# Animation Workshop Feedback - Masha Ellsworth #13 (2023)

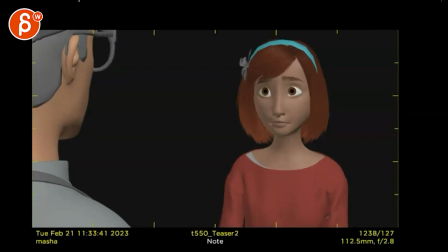(7:58)
well it's the no dressing part it's not the cupcake yet but actually no dressing
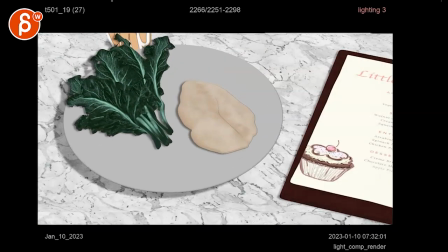(8:04)
is that all so grumpy is that all is that all i don't know if you can
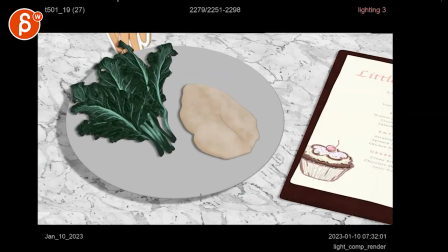(8:12)
if you want to put in that detail but once that plate is down like a slight slide of this with a little
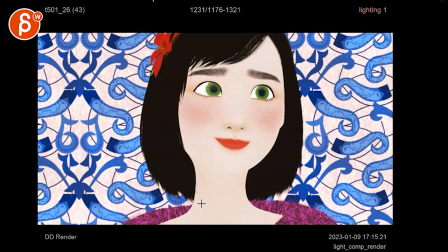(8:19)
bit woman in here is that all see here i love this here that's what i was almost thinking about before but
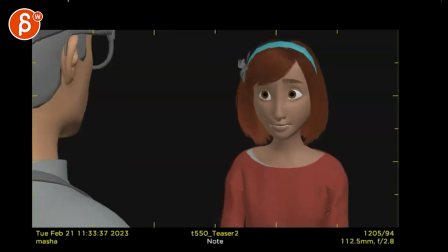(8:28)
that type of change a little bit more just something like that in here would be great
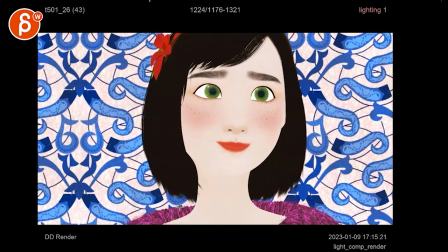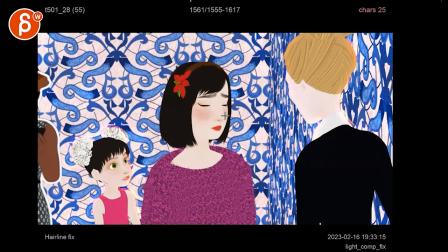(8:40)
that's great i love all this like i said the one's a bit short
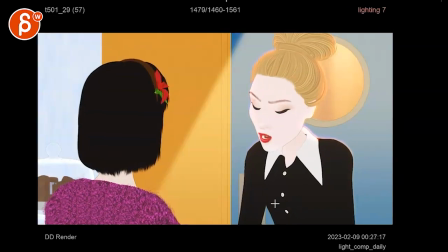i still love this how you go down with that tilt just watch out the only thing that i felt like once
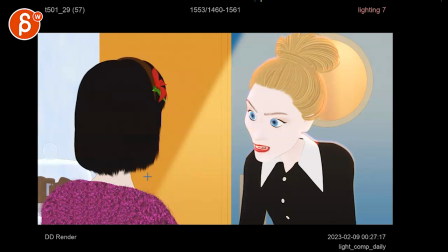(8:55)
she's here like that's a a much lower eye line compared to here where i buy it here
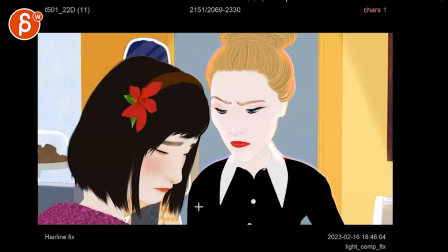(9:04)
so just keep that eye line up there excuse me your lunch and then they both follow that's okay
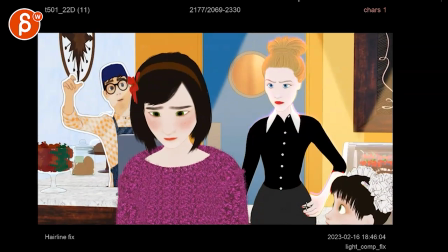(9:14)
this one i don't think i mentioned that before like is she looking at this guy
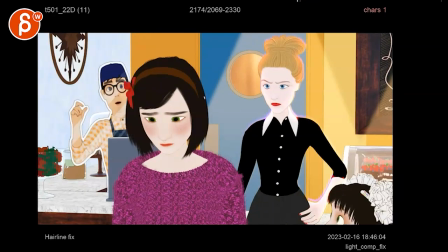(9:21)
and then at him i guess so huh technically she would have to turn around a bit more i don't
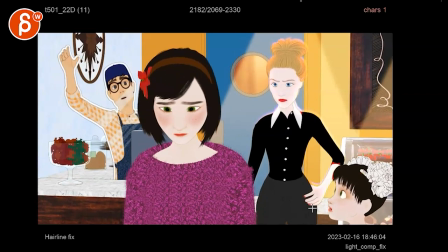(9:27)
know if you want to tweak that a little bit i think it's okay i guess i guess you could bring more because you have a little bit of that eye.
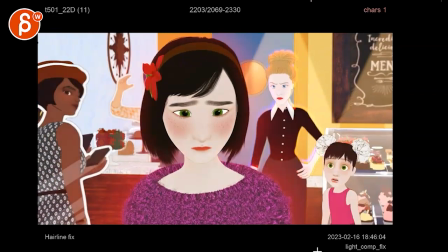(9:34)
What if you go full profile? It's a bit cleaner that she looks there. But the only thing I would say is it's quite the big head turn
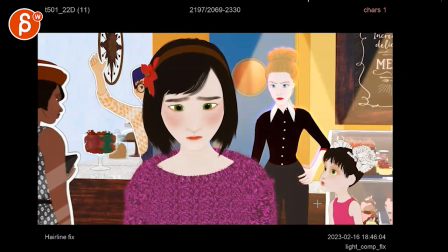(9:43)
here where I would start involving the chest a bit more so it doesn't feel so separated here.
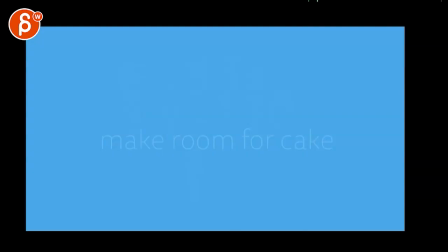(9:49)
And then what I said about that bump at the end there. Yeah, that is kind of that. All right, thanks. All right, there's an email. You can sign up. You can start whenever you want. You can submit whenever you want. You get 16 submissions. Either way, a like and subscribe would be awesome. Alright, thank you.